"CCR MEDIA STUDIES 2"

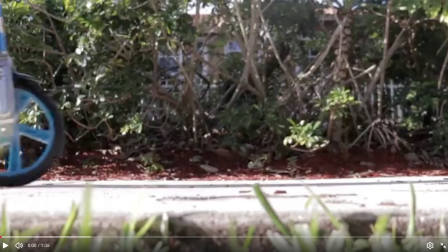(0:00)
So I'm gonna be like screencasting my film opening, and I'm going to explain my technical choices and like what they mean to the opening. So,
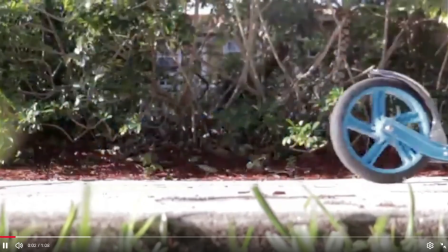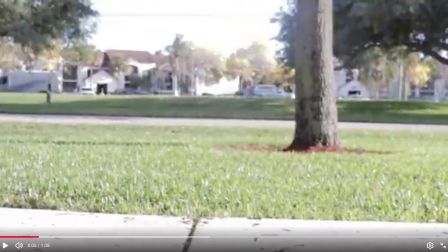(0:16)
all right. So for those two shots, that was fairly easy to get, but in order to like reduce windy noise in like the background, I used voice memos to get like a close up of like the bike and scooter moving,
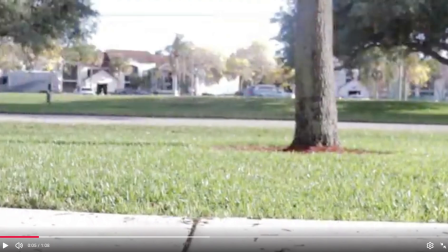(0:31)
just so I can get a clear audio. And also, I did slow down the clip because it did go too fast when editing. So
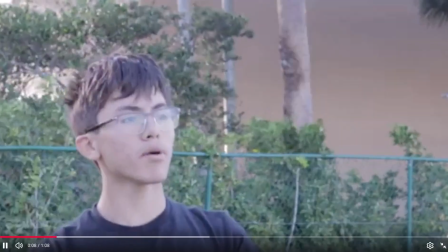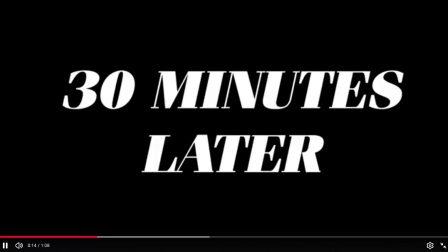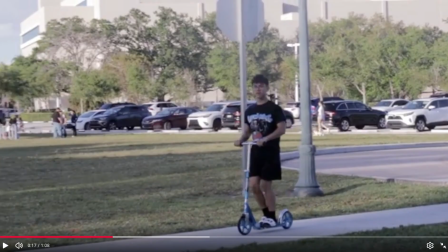(0:52)
so essentially, I went on YouTube and I found a car crash audio because that scene, like right here,
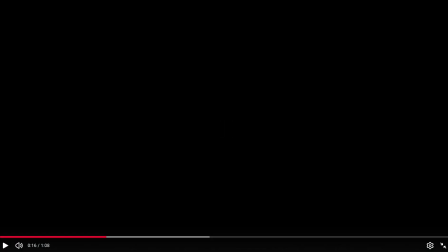(1:04)
like we stop it right as the bike and car collide, and basically like we were having some trouble figuring out how we were gonna get that shot, and essentially that was my brother's idea,
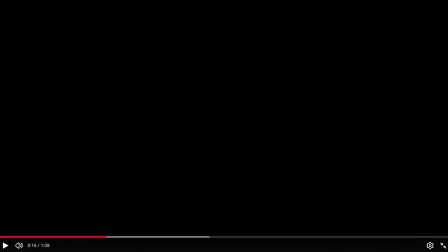(1:17)
which is my main actor. So I did get the car crash audio to kind of like confirm that that's what the scene was indicating. So
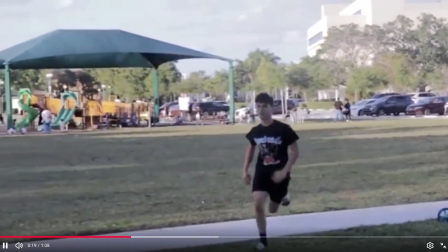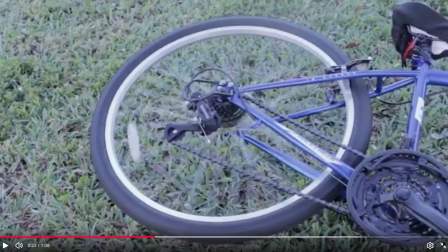(1:34)
all right, so the beeping sound is I decided to include that in my opening because like he got hit by a car, he's unconscious, so it's essentially alluding that he is in the hospital while this whole thing is happening.
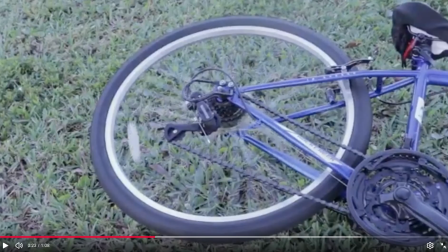(1:51)
Essentially it's a flashback, I would say, to what's happening. It's not going to show in the hospital, but it's going to basically like allude to like foreshadow basically. So, and
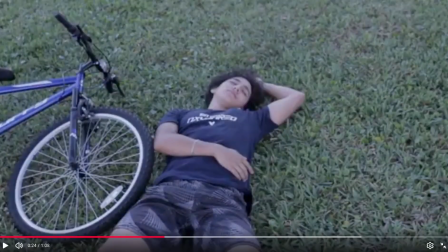(2:06)
this bike sound, I had trouble getting it with my brother's bike, so I did have to get it off YouTube. Also, a lot of my sound effects in this opening is from YouTube. So
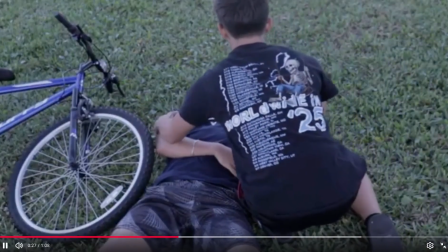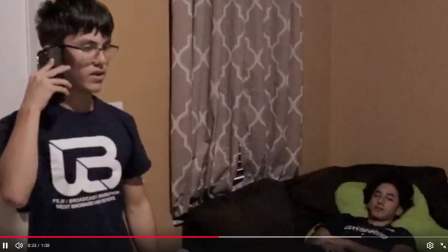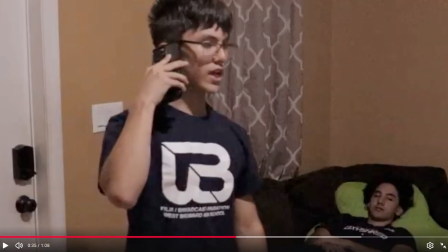(2:30)
so essentially what I'm doing here, the reason why I decided to like cut it to him like getting his last breath in was to basically raise tension in the audience to like be like, oh my god, what's gonna happen? What's gonna happen? So that's mainly why I decided to do it like that.
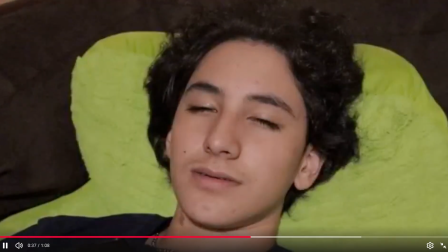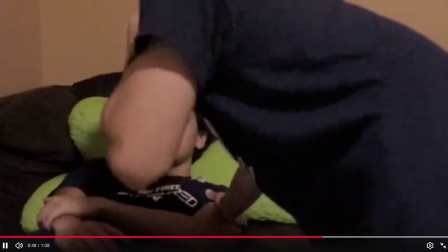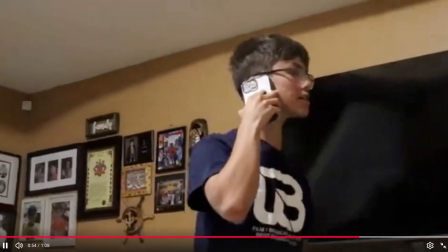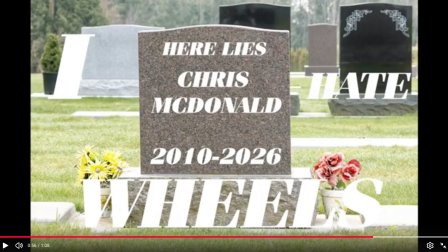(3:09)
And that's the end of the opening. I decided to have it as a gravestone because it's basically telling the audience, oh, he took his last breath, he passed away. And that title, if you didn't see my blog post about it, the title I Hate Wheels is basically like,
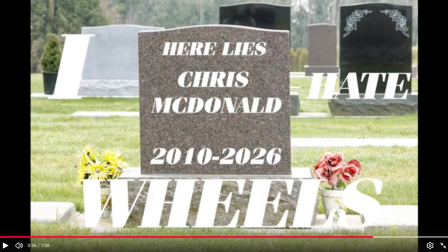(3:32)
Chris got hit by a car and it was also on wheels. And in the script, it does tell us that like they used to play like in scooters and bikes all the time. So essentially, Matthew, the main guy, me, one of the main guys at least, Chris is the main guy, um,
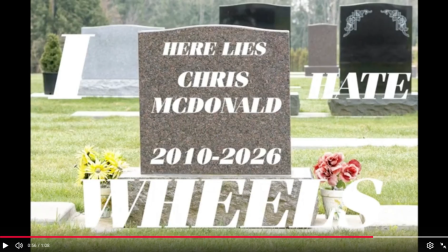(3:49)
hates wheels now because if it wasn't for them riding on wheels, Chris wouldn't have gotten ran over and he would still be here. So I think that is the end of it. That's the end of my film opening.
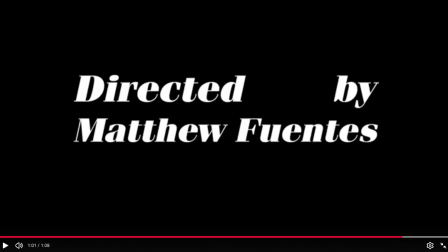(4:05)
I hope you guys enjoyed this whole screencast and explanation. And yeah.